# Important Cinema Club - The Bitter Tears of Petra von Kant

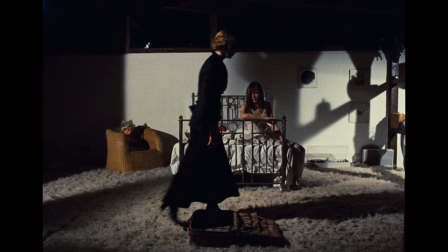He is just an extraordinary artist. I mean, as a technical filmmaker, on the level of craft, you look at a movie like The Bitter Tears of Petra Von Kant,
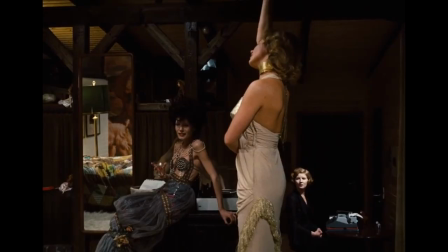the way he films this one set is awe-inspiring.
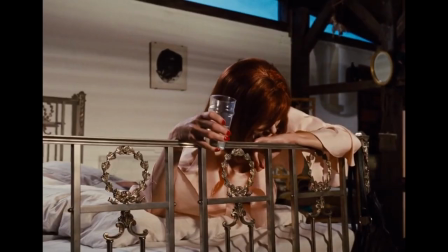Fassbender, his films are usually an extension of what's going on in his life and how he has to express himself.
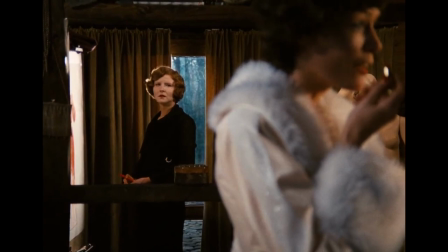Well, for example, there are many times when Petra Von Kant will be sort of prattling on and his camera will hone in on Marlene,
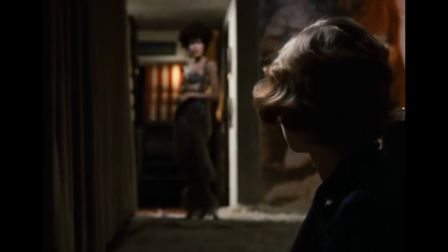the serpent, whether she's typing at her typewriter or just looking mournfully on in the background.
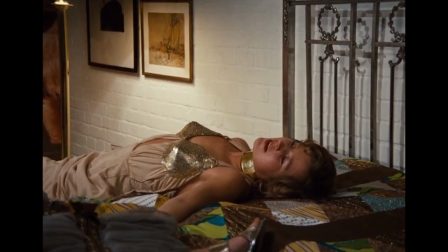And that's something you wouldn't get in a stage play, this sort of editorializing.
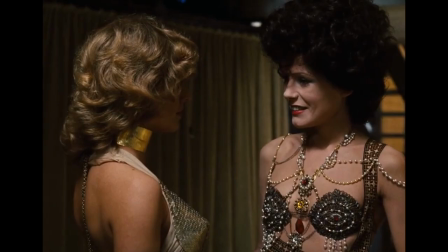One of the best things about Fassbender is that while the thematic stuff is the same, stylistically, he's always experimenting and trying to do new stuff.
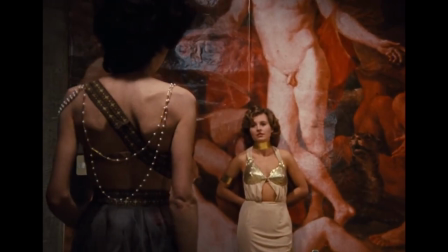Like you mentioned, The Bitter Tears. It was based on a stage play and the way that he shoots it, it is stagey in the sense that it takes place in one location,
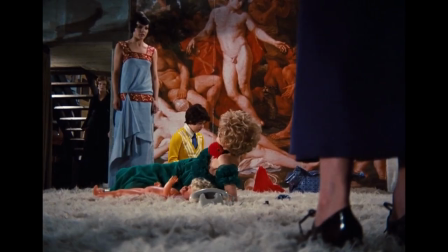but the way the camera actually delineates what's happening and what's going on and power dynamics,
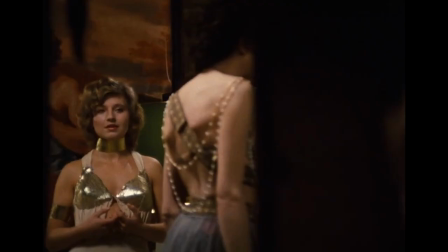It makes it. Petra von Kant, you know, she's wearing all these wigs.
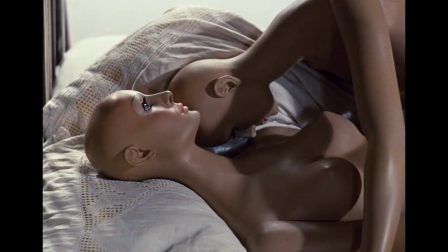She's wearing all these costumes. Very symbolically, she's surrounded by mannequins that have various articles of clothing on them,
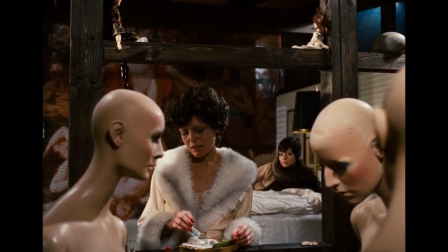as if to suggest to you these are, you know, various persona that she could be wearing.
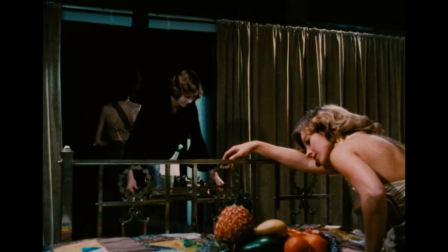And what even is the real Petra von Kant? But the way that he arranges these people in rooms, you know, depending on who's in the foreground,
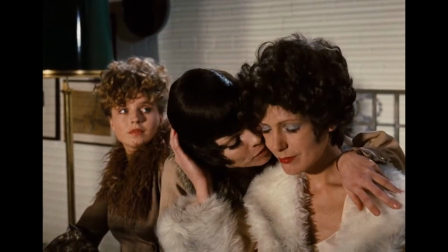who's in the middle ground, who's in the background, that will tell you a lot about what the power dynamic is.
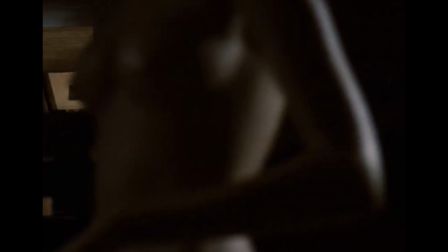But Petra von Kahn, I think, is a really good one to start with, because while it is long, it is contained and you get a purity to his characters.
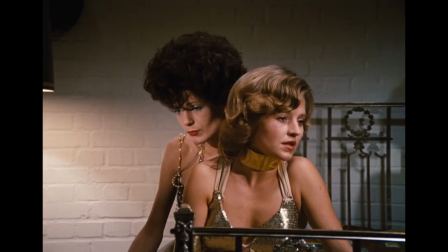And while it does end on a downer, it ends on a downer that, like, says a lot about the rest of the movie.
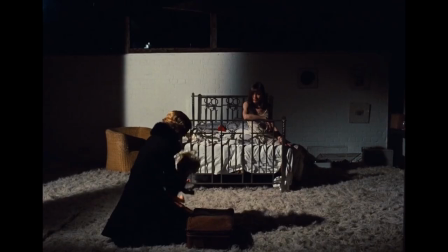Oftentimes, his camera will be a long shot with somebody or maybe one or two people framed from a distance,
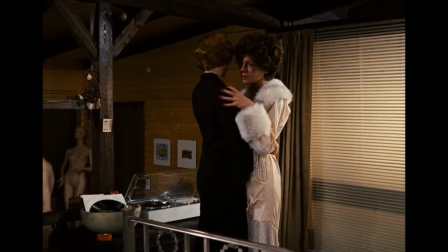like in the middle of the shot, as if to emphasize their isolation. Like, you know, his compositions and his camera work are very heavily symbolic.